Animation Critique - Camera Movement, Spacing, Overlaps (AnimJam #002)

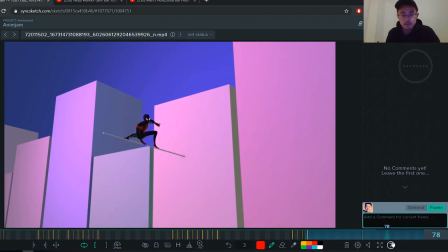[24:48]
And same goes with the other foot. And because his other foot is sticking so far away, there would be like, I would add little polish things like, you know, shifting his foot for each bounce.
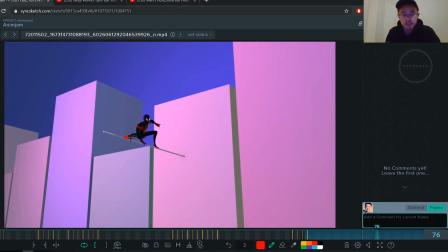[25:03]
So it's not just sticking under the pole. It would be like, you know, shifting back and forth a little bit. Back and forth a little bit just to give it that more texture to the shot. And yeah, and this applies like, you know,
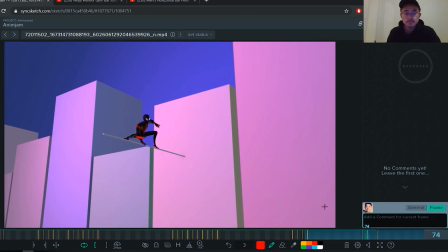[25:23]
this hitting the wall of the hips here applies to the whole body so you can see the body the chest after a certain point it just sticks
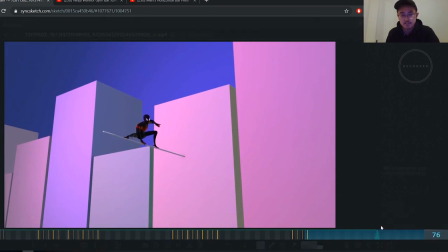[25:39]
and the arms just sticks you keep it moving because it's a wobbly pull up so yeah you have to add that settling you know but i think like here you did a good job of like doing the hips
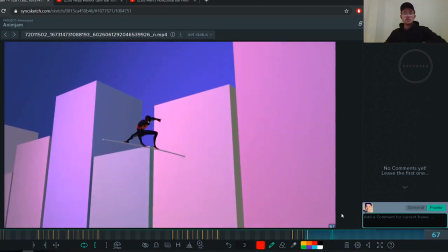[25:55]
and how that correlation between the hips and the pole is nice like when you first lands on it it's just carrying that on making sure that is going throughout the whole the rest of the shot overall
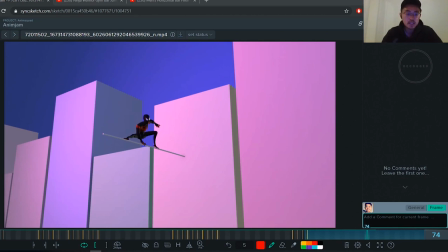[26:10]
i think you did a really great job with the shot every version that you've uploaded has been better than the last and that's great you should be really proud of yourself for but you're making those changes, the right changes as well, the right decisions to make your shot better each time.
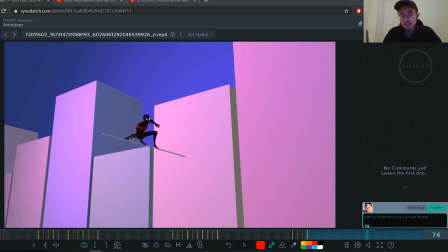[26:29]
And that's really impressive. That's definitely a skill that's valuable. So if you ever need more feedback, let us know, and we'll be happy to do it. And I hope you found these notes useful. I hope this helps you push your shot to even a more polished
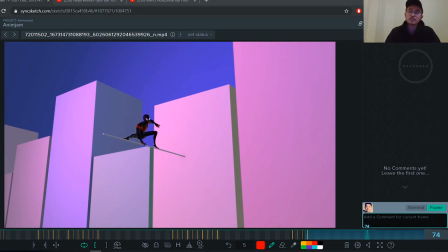[26:47]
level that you find that you can call final so yeah um can't wait to see your next shot and yeah happy animating man keep it up